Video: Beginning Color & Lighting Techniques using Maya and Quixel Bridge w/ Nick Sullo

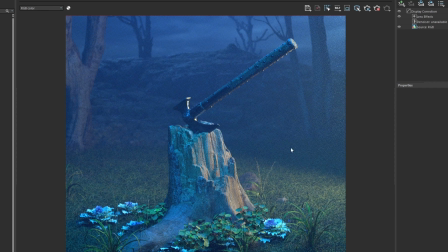482s
Now we're introducing in these warmer colors, which kind of adds more contrast and gives more shape to the stump and it kind of brings out some of the highlights even in the axe which is really nice and in a way the color kind of tells a story like maybe there's a fireplace or
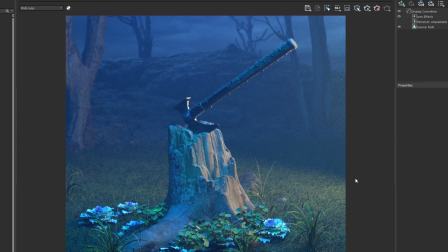502s
a fire camp off onto the right that's kind of starting to light up this scene
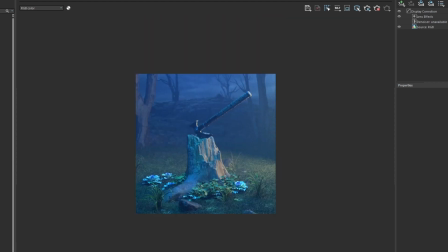507s
so already suppose before kind of this moonlight set up
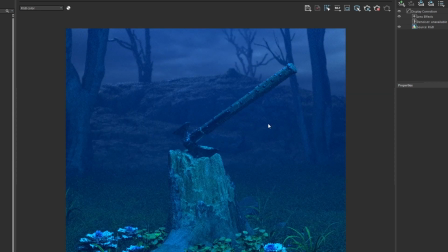513s
just okay but you know it doesn't feel like there's as much going on and it doesn't make it as an interesting image so then we turn back on
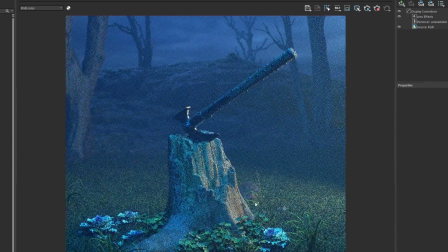524s
the that warm lighting which is really nice already and maybe it feels maybe a little too too cool and even bring down some of the lighting cool tones and
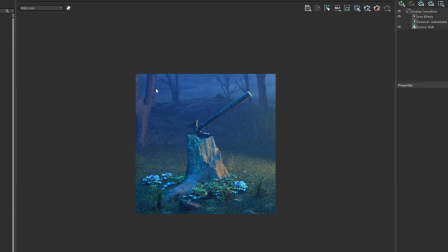544s
what would be even nice to do is in the background we can even cool it down even more and this will help push back the background even further and then maybe put a little bit more focus on the tree stump in the axe
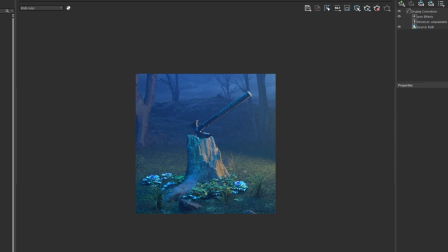so yeah we'll just start adding in some more of the cool tones in the background
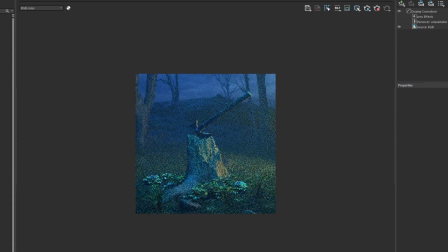and maybe change the angle of the warm light maybe it's
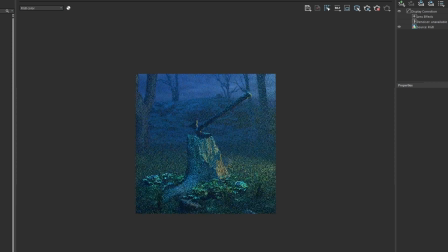585s
not shining so much on the trees in the background maybe have it focused more on the the tree stump and the axe and already our eye is going to naturally go to the tree stump in the axe as opposed to having some
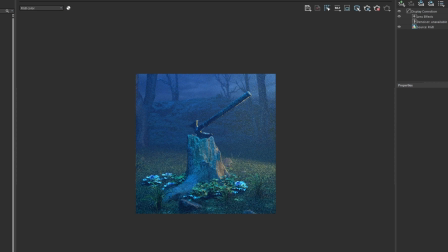602s
of that warm light bleed into the background and
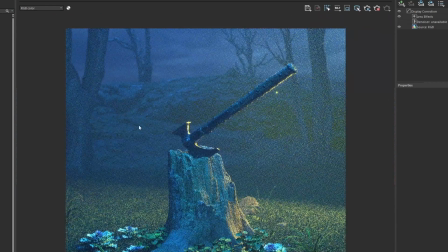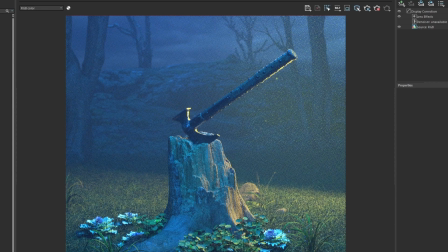617s
we might have maybe brightened up that warm light just a little bit too much so we can always bring it down just a little bit make a little more subtle
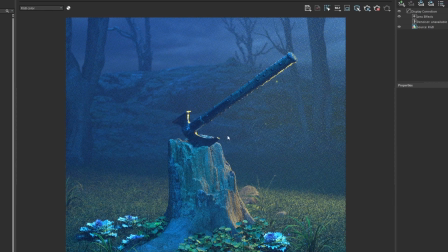629s
so yeah like I said this already kind of helps the trees in the background they don't have that warm lighting hitting them anymore so the background already feels a little more pushed back and kind of see the shadow line it everything kind of being able to tell the difference between the mid ground
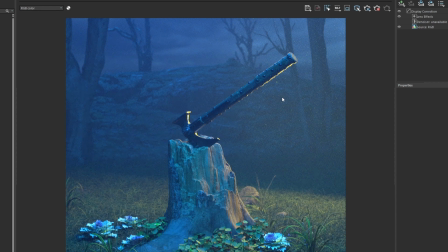647s
the foreground it really helps with the composition with lighting and these the colors so already it's it's looking looking in a better spot
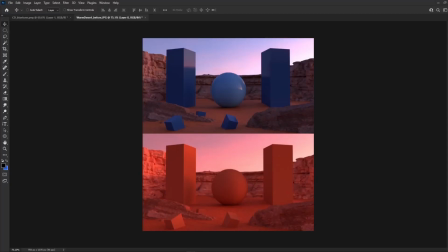658s
so let's go ahead and go back to the previous image just the overall touch base on what we've done with this one again and uh as mentioned these shapes do kind of bleed back into the sand and you just everything kind of feels flat as opposed to when you look at the image above but there's added cool
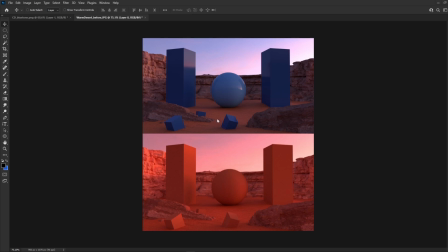677s
blue color tones our eye tends to want to go to like the foreground maybe the center cube or wander over to this left cube but ultimately our eye will kind of want to wander to the center point so really drives the composition overall when we introduce these other colors as opposed to having this
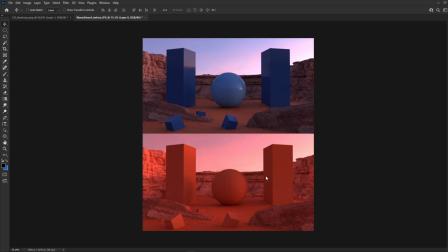695s
more monochromatic look we can also go ahead and check out the
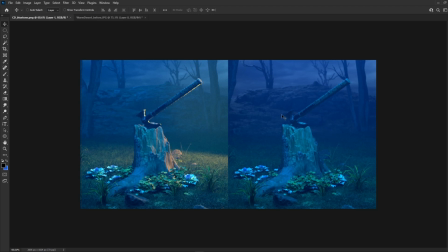699s
back shot too so as mentioned it does have like a moonlight on screen right in this image but the problem with this is that the axe we kind of lose it it almost kind of pushes back in and almost
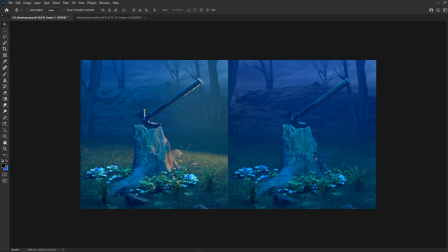713s
like disappears into the background so we really want to highlight that especially even the stump as well so when we introduce this warm light we're able to as mentioned get that shape in the stump which is really nice and even kind of draw
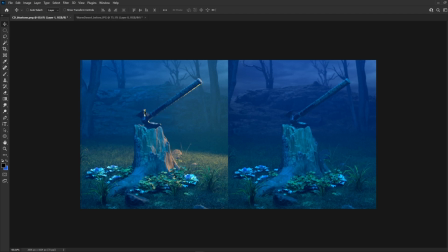727s
this outline around the axe as well with the light and it really makes it pump up and pop out and you know the axe wanting to be the centerpiece of the image so that's really important to to be able to highlight that we have a nice little line going across here from the light
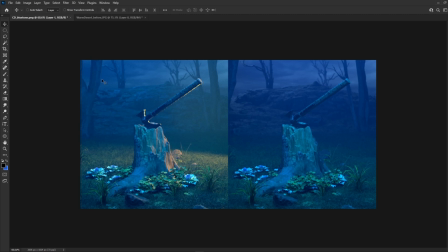746s
and then making sure that this warm light isn't affecting the background so so i hope you enjoyed uh this video
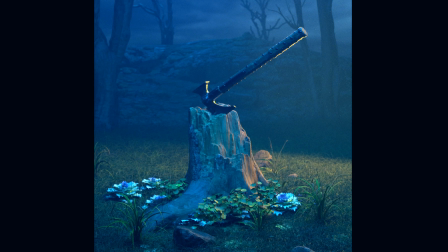754s
today on color and lighting uh there's definitely going to be more to come on the video studio so just keep an eye out on that and i will see you then